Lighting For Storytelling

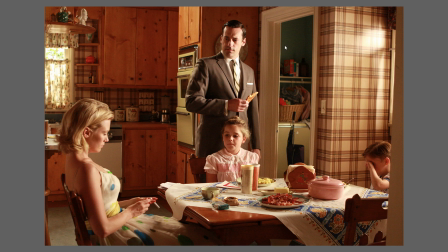It's very subtle, but subconsciously you pick up on it and you focus on the characters rather than on the incidental elements in the scene. And here is yet another example, this time taken from The Social Network. You can see it's exactly the same kind of device. The characters' faces are picked out with a spotlight so that you instantly focus on them. Now, another thing that's worth pointing out is when these spotlight type devices are used, they're almost always from the side, because you don't want to use frontal lighting because that's going to flatten the form and that's actually going to create less contrast. And what you're trying to do here is to enhance contrast to draw the eye to the point of interest. So by using a side light, you're creating light and shadow, there's form and there's increased contrast, and so the eye is naturally drawn to where you want it to go. And this is so important that it sometimes might mean, as in this particular example, that you might need to use 2 spotlights, one coming from each side, in order to highlight each face. And once you become aware of this technique and you start looking for it, you'll start seeing it absolutely everywhere. Here's a couple more examples. This one is taken from The Good Wife and this one from The West Wing. This spotlight effect can be taken to an absolute extreme, which is to just use a very narrow and focused shaft of light to pick out your character's eyes. Now, you may not have noticed it in the past, but once you start looking for it, it's an effect that you're going to see absolutely everywhere. And I've got a few examples that I've found on the web. This one is from James Bond. This is from the original Indiana Jones, another one from Indiana Jones. And this is from an old black and white film.
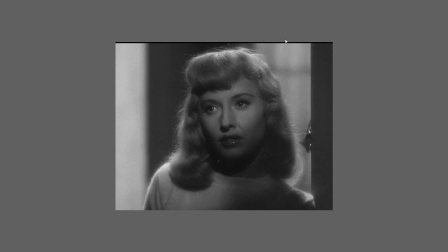In fact, this technique is so heavily used that it's almost a cliche, and it even has its own name. It's called the Shatner light, because apparently it was heavily overused in the original Star Trek series,
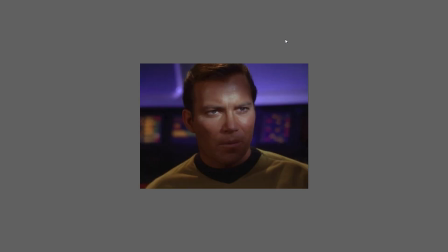as you can see in these shots.
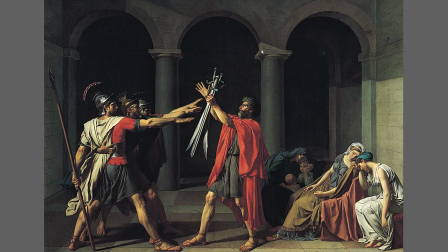These concepts that I'm talking about are nothing new, so I've got a few examples from art history to demonstrate that they basically go back hundreds of years. In this painting by Jacques-Louis David, The Oath of the Hirashi,
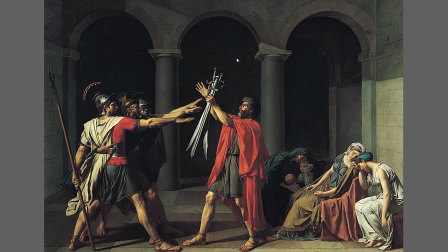you can see that the painter has used the idea of maximum contrast to draw our eye to what's important in the scene, which is the 3 swords that are being held up by the father and the 3 brothers are making their oath to. Now, one thing that's interesting in this painting is actually the women on the right,
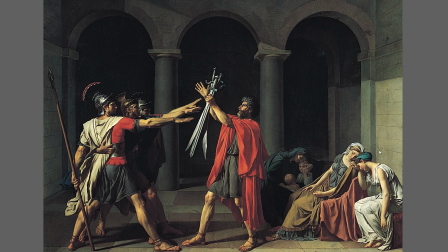which are inside the main shaft of light, but there's no contrast around them. All of the contrast is reserved for the area of interest, which is around the men.
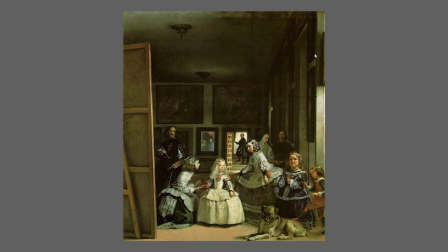In this painting by Velázquez, Las Meninas, you can see that once again the painter is using light to draw our eye. The little girl is the only person who is standing directly in the light of the window.
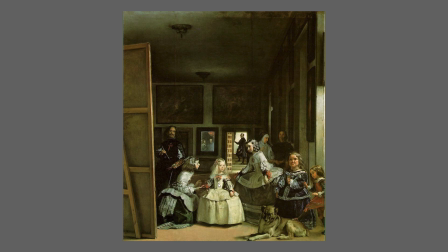All of the other characters are just slightly outside of it. And once again, our eye is invited to go on a journey. We're immediately drawn to her, and then the eye wanders around to all the secondary characters, including this one, who is cleverly silhouetted in the shape of the doorway.
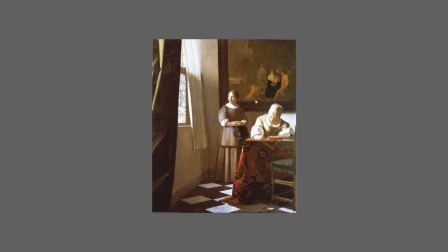In this painting by Vermeer, you can see the familiar trick of having the faces highlighted with a spotlight effect is being used to make sure that we focus on them and not on the rest of the scene.
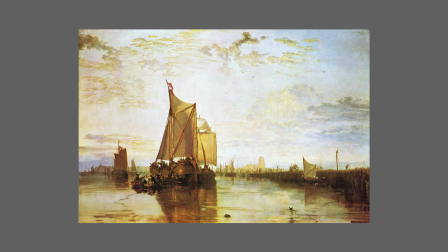And in this painting by William Turner, it's a return of the device that we saw in the Ratatouille example, where an important foreground object is placed directly in front of the brightest part of the sky in order to draw our eye to it.
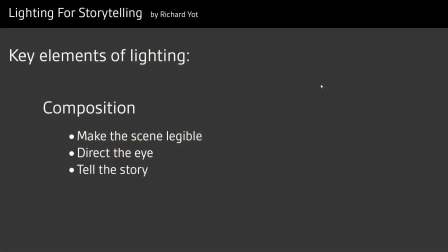So having looked at all of these various examples, let's return and discuss the fundamental points that lighting has to do in terms of composition. The first of these is to make the scene legible. You need to be able to understand what's going on in a complex and busy scene,
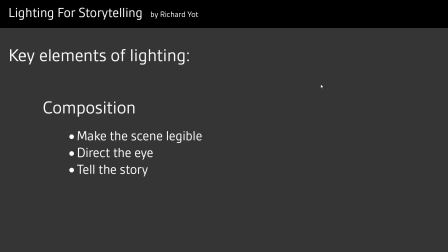and your lighting should always be in the service of making sure that the important elements are lit. To repeat the point that I made earlier, shine your brightest lights on your most important elements.
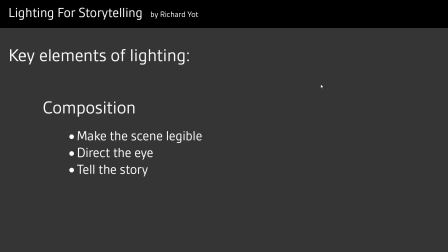Which takes us to point number 2, which is to direct the eye using brightness and contrast in order to make sure that the viewer looks at the important parts of the scene first. And both of these are serving the overall aim, which is to tell your story.
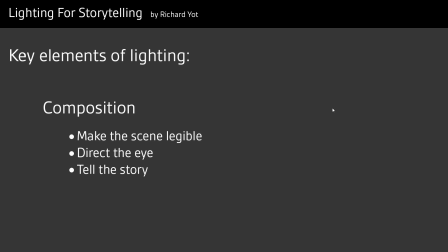So by making sure that your scene is legible, that your eye is focusing on what's important, you are able to make sure that the story is the only thing the viewer needs to think about. So having covered the compositional aspects of lighting,
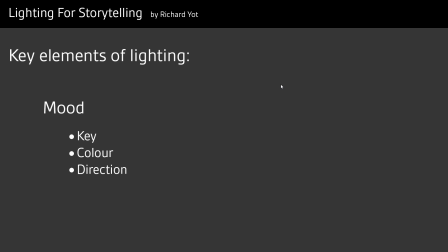I'm now going to move on to the more abstract aspects, starting with mood. So obviously everyone's aware that you can create mood with your lighting, but what are the specific tools that you need to do this? When it comes to creating mood, you have 3 main weapons in your arsenal.
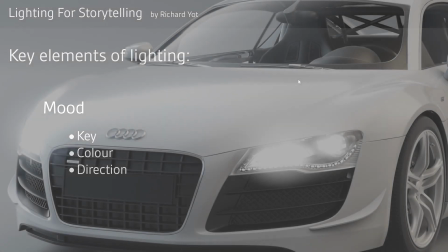These are key, color, and direction. So the key refers to whether your image is in a high key or a low key.
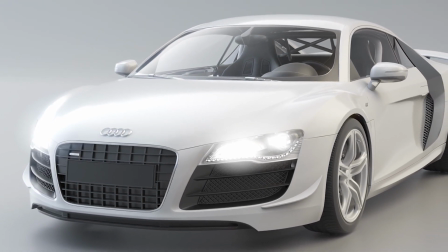A high key image is generally very bright, has low contrast, has very few dark shadows.
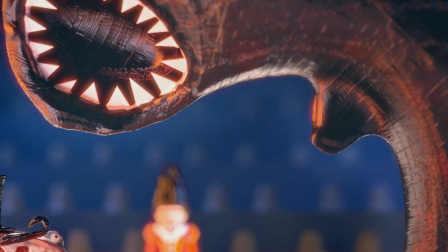A low key image is the opposite.
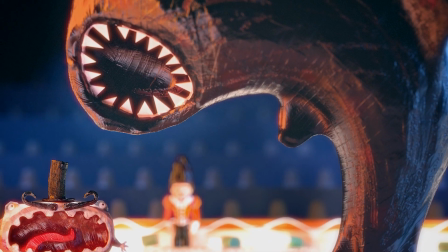It's much darker, the lighting is much more dramatic, much more contrasty, and there are far more dark shadows.
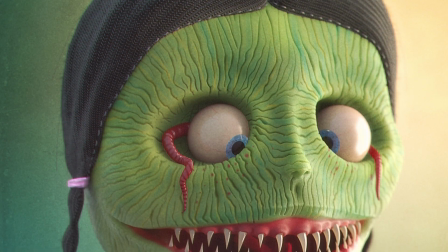Color obviously is self-explanatory. It depends what choice of colors you make in your lighting and how saturated those colors are going to be.
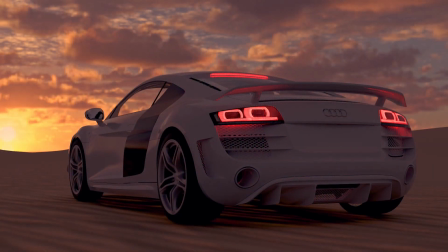And finally, direction refers to the direction that your main lights are coming from.
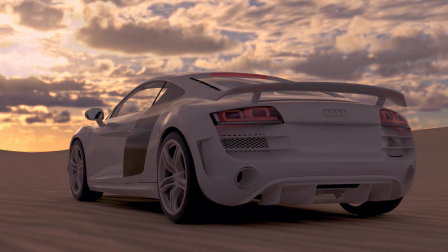And obviously different directions for lighting are going to have very different effects on the mood.
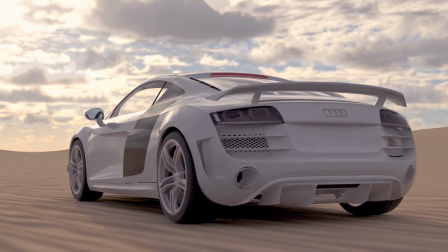For example, frontal lighting tends to be much less dramatic than side lighting or backlighting.
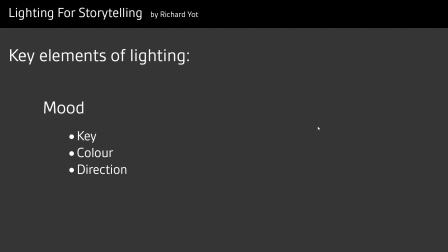One way that I like to think of lighting in terms of its impact on mood is to compare it with music, because I think just like music,
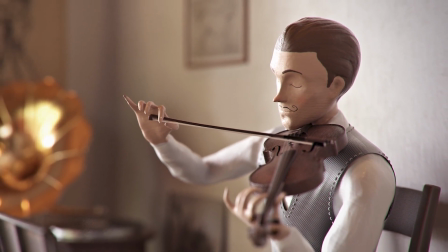lighting can have a really profound impact on the emotion in an image or an animation.
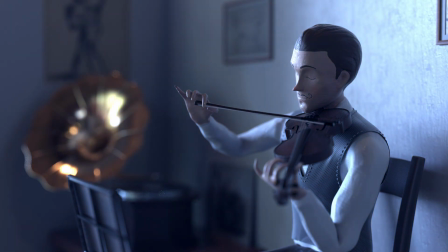It can be subtle, it can be dramatic, it can be happy, it can be sad.
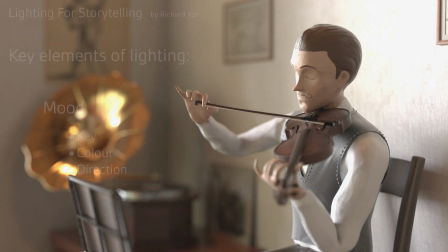It has a lot in common with music in the way that it makes you respond emotionally to an image.
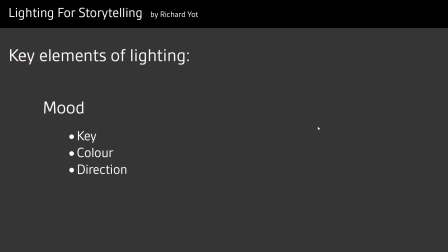So I like to think of it as being the visual equivalent of a soundtrack.
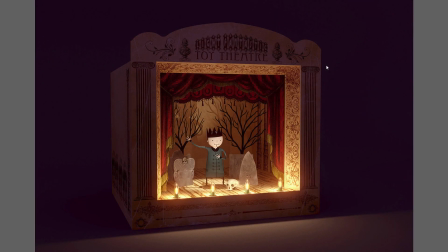So let's look at some concrete examples so I can talk about these 3 concepts that I've introduced, which are key, color, and light direction. So here we have what is obviously a low-key image. There's lots of very dark shadows in the image.
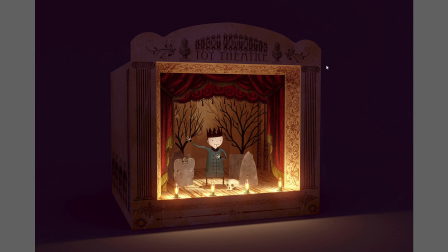Overall, it looks very dark and the lighting is very dramatic and high contrast. But what's interesting about this image is that despite the fact that it's got this dramatic low-key lighting, it's not menacing.
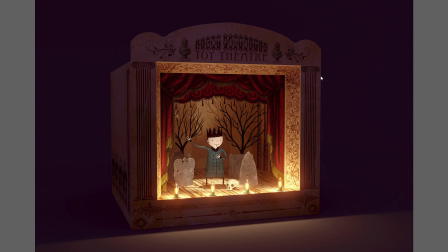It feels rather warm and inviting, and that's thanks to the other 2 elements, the light color and the light direction. The warm colors that I'm using in the lighting of the scene go a long way towards creating this inviting atmosphere,
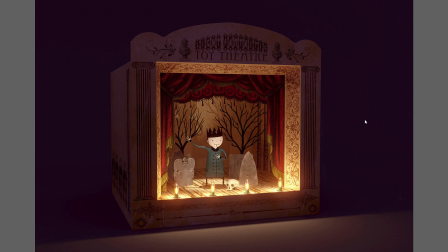but also the fact that the character is lit frontally means that within this very dark, low-key environment, the character himself is actually lit in a high-key way. He's lit with very little contrast, there's no dark shadows on him.
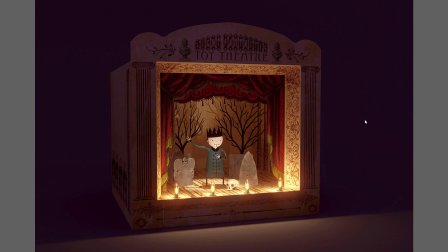You could imagine that if the lighting was coming from the side, he'd look much more menacing and threatening, but with this frontal lighting, he doesn't.
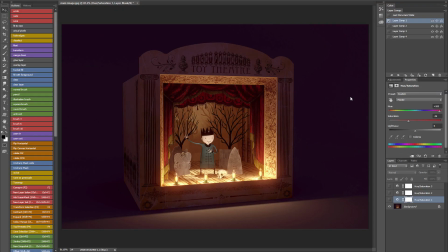If I switch to Photoshop, I can quickly demonstrate the impact that color alone will have on this image. I've created a few variations where all I've changed is the color of the lighting.
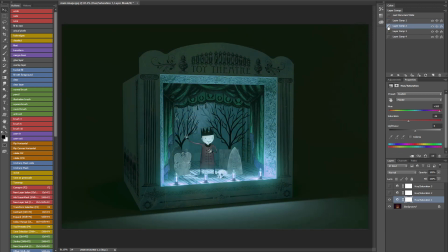So you can see by simply changing the color of the lighting, I can profoundly impact the feeling that we get when we look at the scene. And this is why I like to compare lighting to music, because I think they're very similar in the way that they affect our emotions. And this is something you very much have to do by feel,
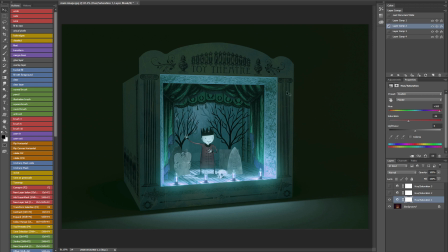because although we do have strong mental associations with various color schemes such as cool or warm, there's a lot of room here for
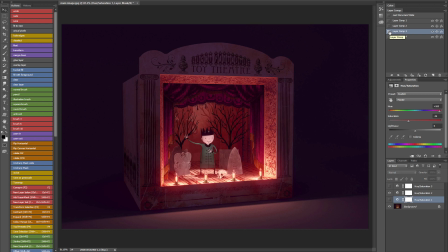subjectivity and judgment.